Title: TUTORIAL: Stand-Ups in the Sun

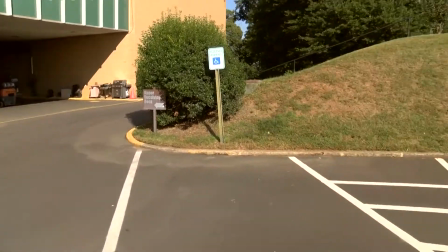I want to share a tip with you guys about doing a live shot outside on a sunny day.
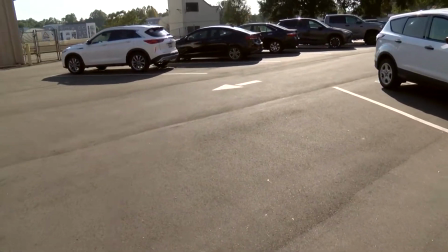On a sunny day, your lighting is going to consist of this guy.
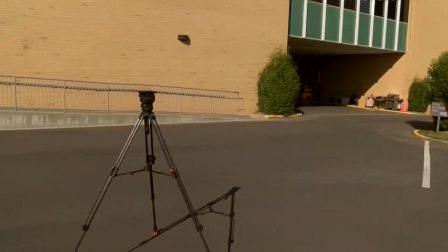Lights aren't going to do you much good unless you've got something super powerful, like a 1,000-watt light.
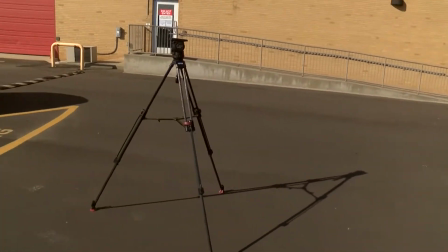So when you're setting up your live shot, think about the direction of the sun and how you can make it work for you.
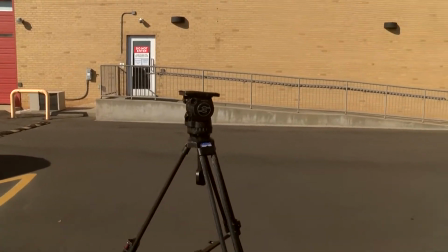And my tip is to use your tripod as a compass.
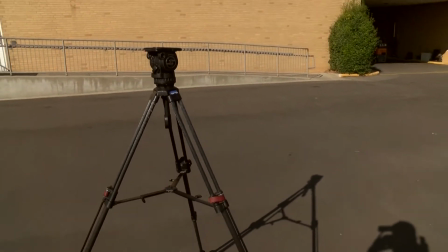And by that I mean, look at the shadow that it makes. That's the direction your shot should point.
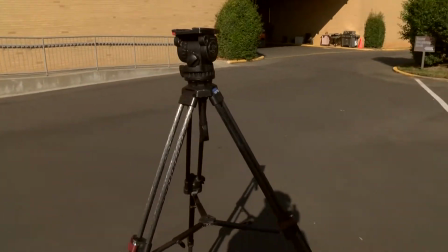So here's our tripod, there's our shadow, there's me.
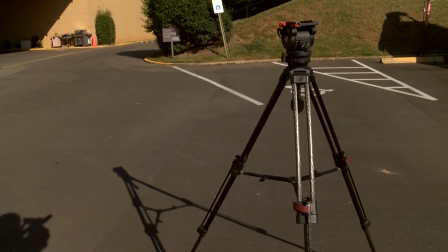Once you put the camera on the tripod, you should be standing in the direction of the shadow.
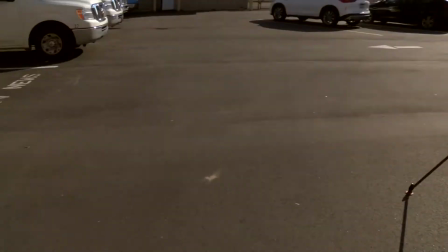So you should be oriented like this.
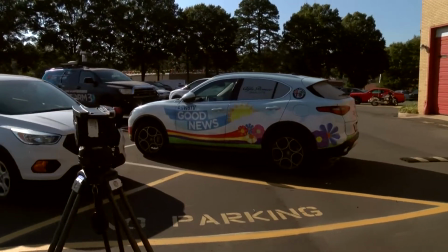So for example, let's say we're doing a story about this good news car.
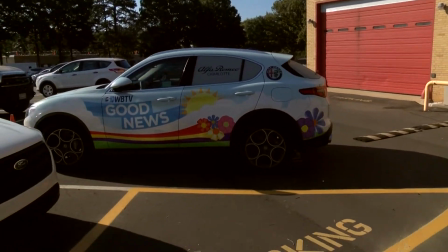Which direction do we want to set up for optimal lighting?
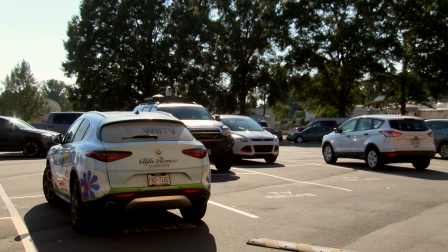All right, let's take this angle for example. If we say I want to frame myself up with the car here,
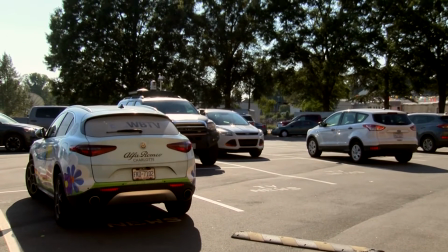if we use this angle and I step into frame,
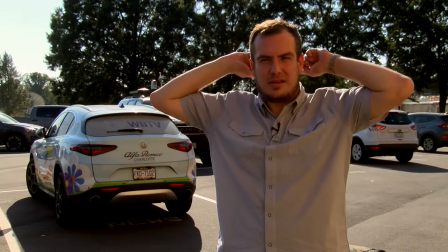look how silhouetted I am. It's because the sun's going this way, pointing towards the camera.
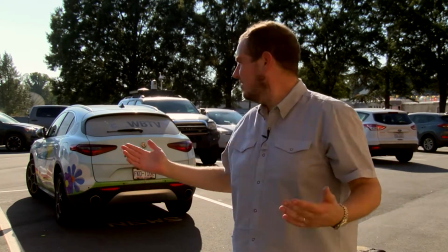And so I'm completely backlit.
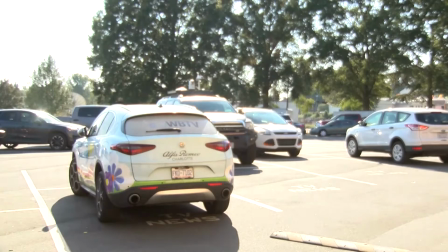Now, if we were to iris up enough so that you could see my facial features,
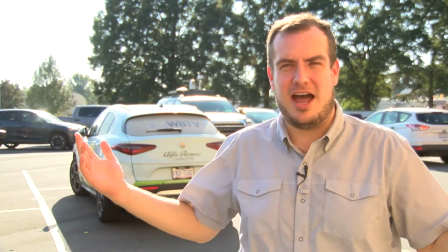then the shot's all blown out and is way too bright. So this doesn't work.
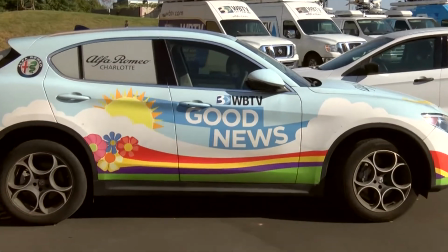Okay, say you want to show the side of the car because you want good news to be prominent.
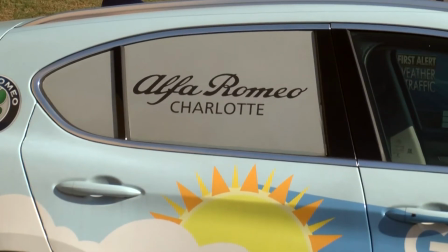You want Alfa Romeo to be prominent.
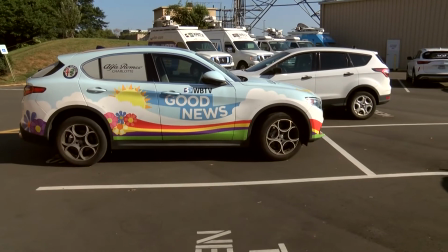So you think, well, this is a good place to set up my shot so that I can frame myself up with the car in the shot.
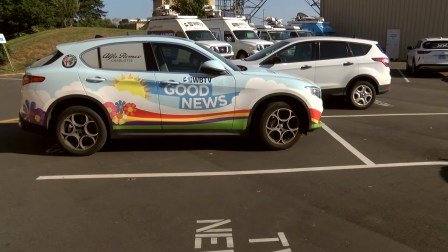But
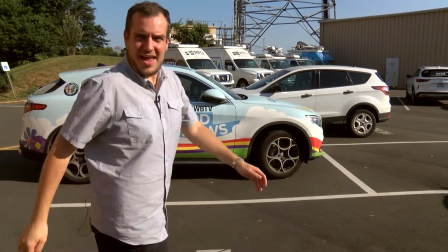with the angle of the sun's
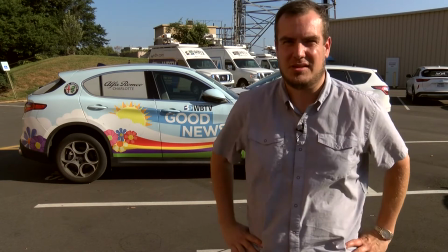coming this way and is making shadows all over this side of my face. So this is not the best look for me because of this lighting.
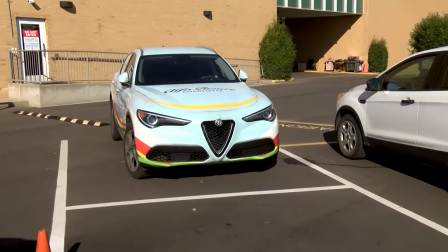Here's what you want to do. Now, I know you're going to say, but this isn't the best angle of the car.
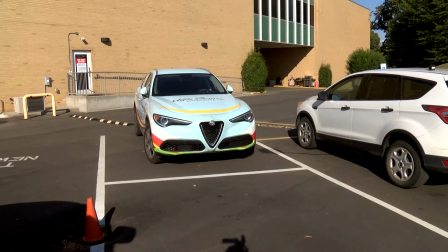This is still the angle you want to use because the sun is undefeated.
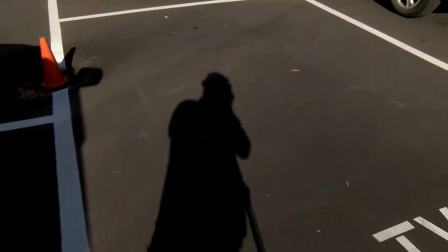Look at the shadow. Look at the direction of the shadow. That's what we want to use.
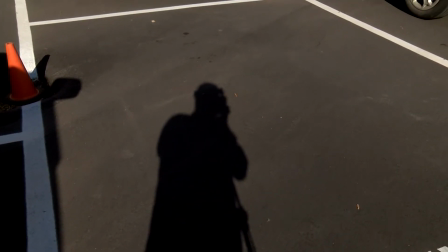It doesn't have to be 100% on center, but you want it to be kind of close.
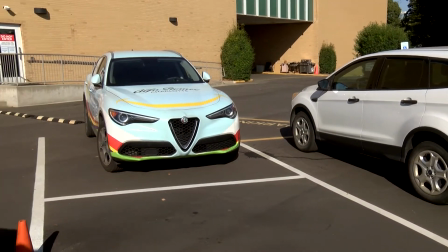A little bit of an angle is not so bad. In fact, a little bit of an angle kind of helps because it adds some definition to your face.
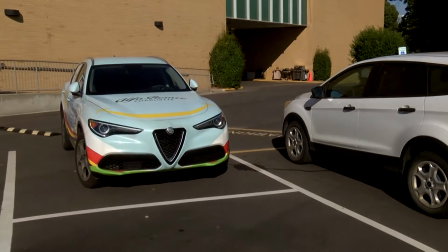But from this angle,
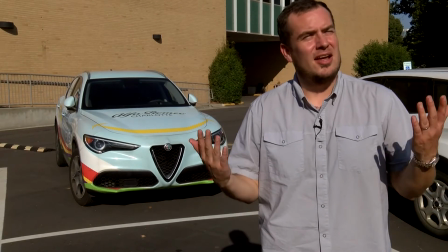if I stand in front of the car, yeah, it's bright and I'm looking into the sun and that's not the most comfortable sensation,
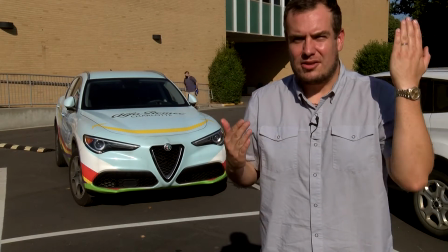but my face is well lit. There's no shadows going across half my face.
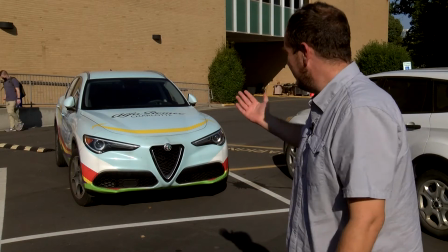I'm not backlit. You can see the car well lit and you can see me well lit.
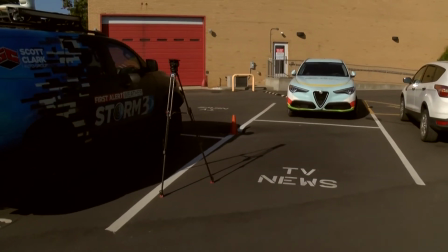So this is a shot that works. So remember, use this tripod as your sun compass.
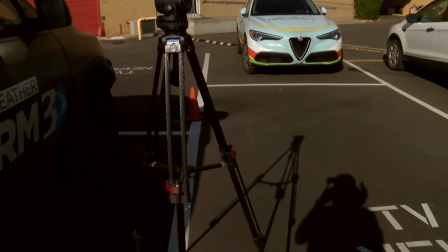The direction the shadow is cast from your tripod,
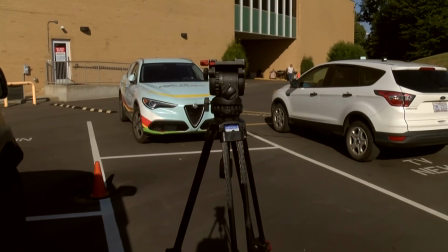that's the direction the shot should face, or at least somewhere in that range.
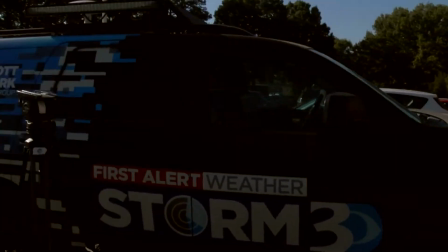You go too far to one side and you're dealing with the big guy,
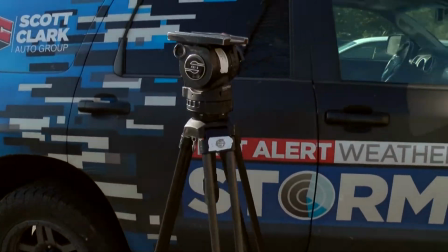and Sol Invictus, the sun is undefeated. The sun is unconquered.
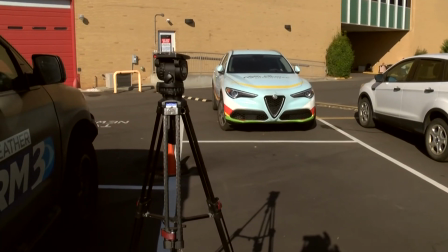So use the sun to your advantage when you're doing a stand-up, a live shot outside.